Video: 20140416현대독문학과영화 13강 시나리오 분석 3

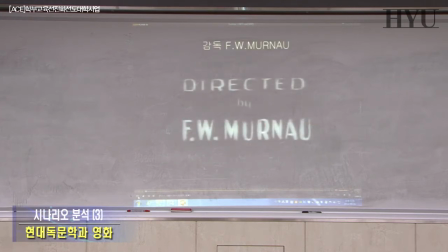530s
예, 무르나우, 에프데올리 무르나우 또는 에프베 무르나우.
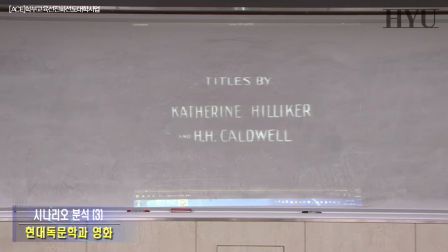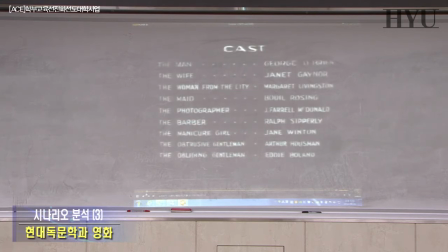예, 요 앞에 나오는 요거 저 자막 앞에 제일 처음 시작된 자막 부분을 좀 보세요. 예.
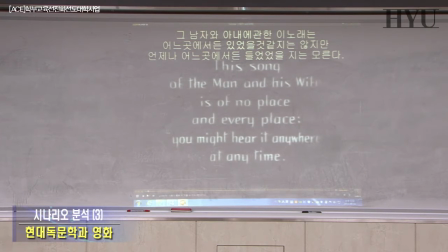580s 예, 한 남자와 여자에 관한 이 노래는 어느 곳에 있을 것 같지는 있었는지 있을 것 같지는 않지만은 언제나 어느 곳에 있었는지 있을지도 모르는 있을 수가 있는 그런 얘기를 다루고 있다.
우선 그렇게 되어 있죠.
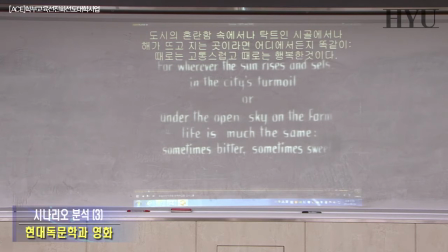593s
그래서 도시와 시골과의 대비, 해가 뜨고 진 것의 대비, 낮과 밤의 대비. 그 다음에 고통과 행복의 대비, 이런 대비적인 관점이 강하게 드러날 것이다 라고 하는 것을 앞에 나오는 요 자막, 그죠?
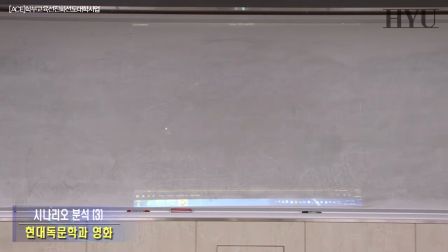612s
영화 시작하는 자막에서 강하게 암시를 하고 있습니다.
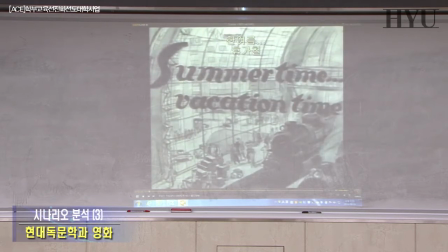618s
예. 제일 처음에 이게 나오는 형식을 보니까 한여름 휴가철이라고 되어 있습니다. Summer time, vacation time에 되어 있는데, 예, 상당히 이제 익명 속을 강조를 하고 있죠.
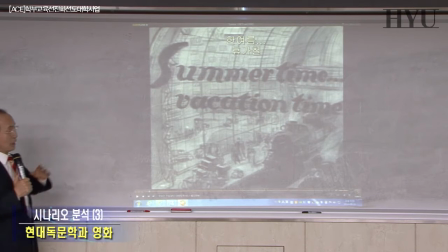632s
대중 속에서 나타나고 있는 이런 것을 우선 강조하고 있고요.
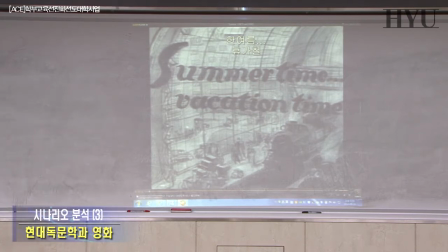636s
예, 주인공이 이게 극속에 진입하는 나타나는 과정을 좀 보겠습니다.
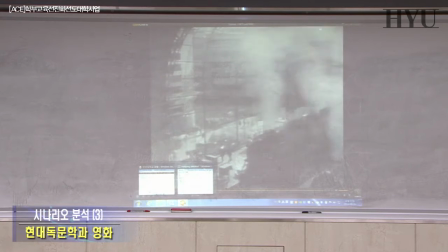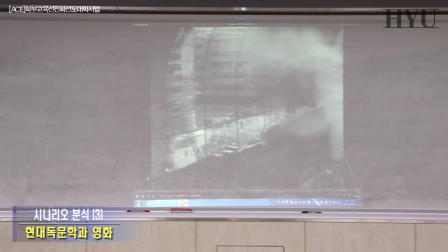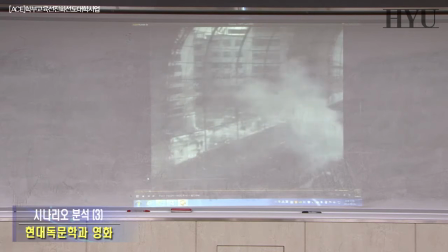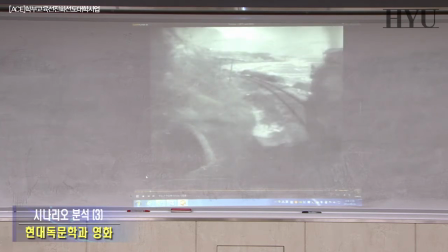664s
기차를 타고 도시에서 이제 시골로 들어오는 과정을 우선 보여주고 있죠.
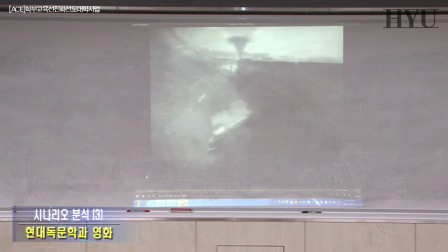671s
우선 시골로 들어오는 과정에서
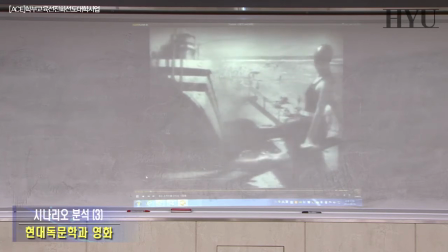677s
그 과정이 기차배 뭐 여러 가지의 그런 운송수단을 통해서
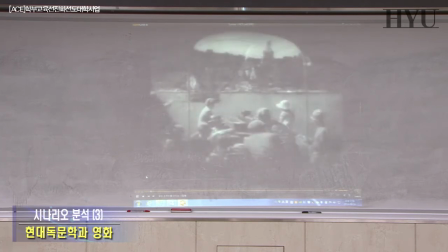682s
상당히 거리감이 있는 그런 곳임을 강하게 지금 암시하고 있습니다. 그리고 또 다시 작은 배를 타고 휴가지로 들어가는 그런 것을 보여주고 있죠.
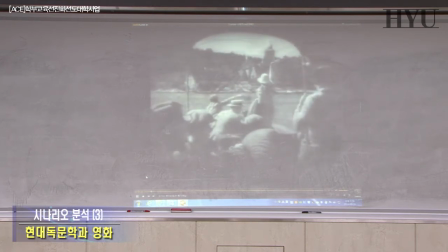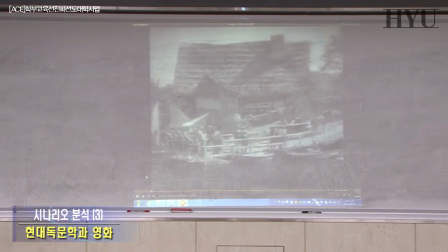706s
네. 드디어 이제 휴가지에 도착을 해서, 우선 여기서 나오는 것이, 이 영화의 주인공이 이제 두 사람이라고 했는데, 두 사람의 노래라고 그렇게 되어 있는데,
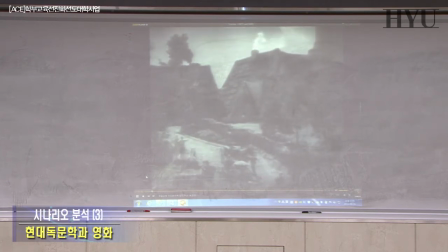720s
우선 여기서 주인공의 소개가, 두 사람을 다 소개하는 것인지 아니면 남성인지 여성인지 아직까지 불확실합니다.
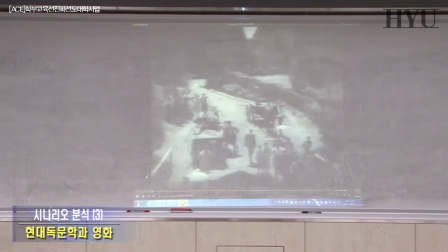728s
그런 과정을 우선 나타내고 있고요.
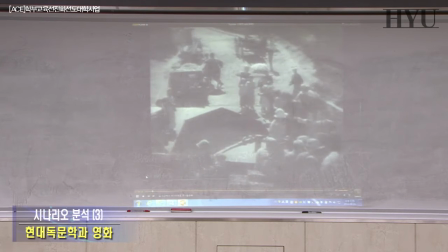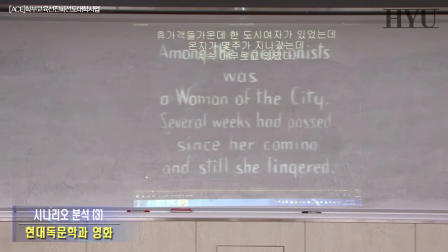739s
예, 여기까지가 이제 첫 번째 진입 시퀀스가 끝났고 그 다음에 이제 나타나고 있습니다.
휴가 도중에 한 도시 여자가 있었는데 온 지가 몇 주가 지나갔었는데 계속 머무르고 있었다 그렇게 했다고 했죠.
그러니까 우선 익명의 여성, 익명의 주인공의 두 사람의 노래 중에 한 사람인
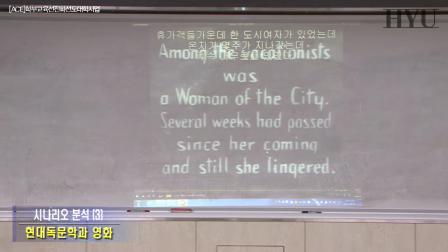759s
익명의 여성이 이제 소개되고 있는데 계속
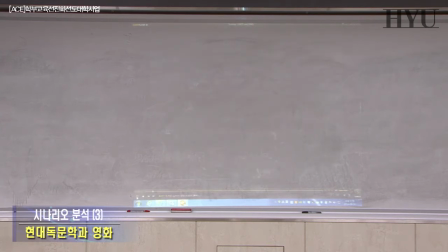765s
누군지는 밝히지 않는 그런 상태로 지금 들어오고 있죠. 그 관객에게는 아직까지 주인공이 아직까지 베일이 쌓여 있습니다. 이제 처음으로 이 주인공 중에 한 명이 여성이죠. 여성이 이제 등장합니다. 이른바 도시 여자.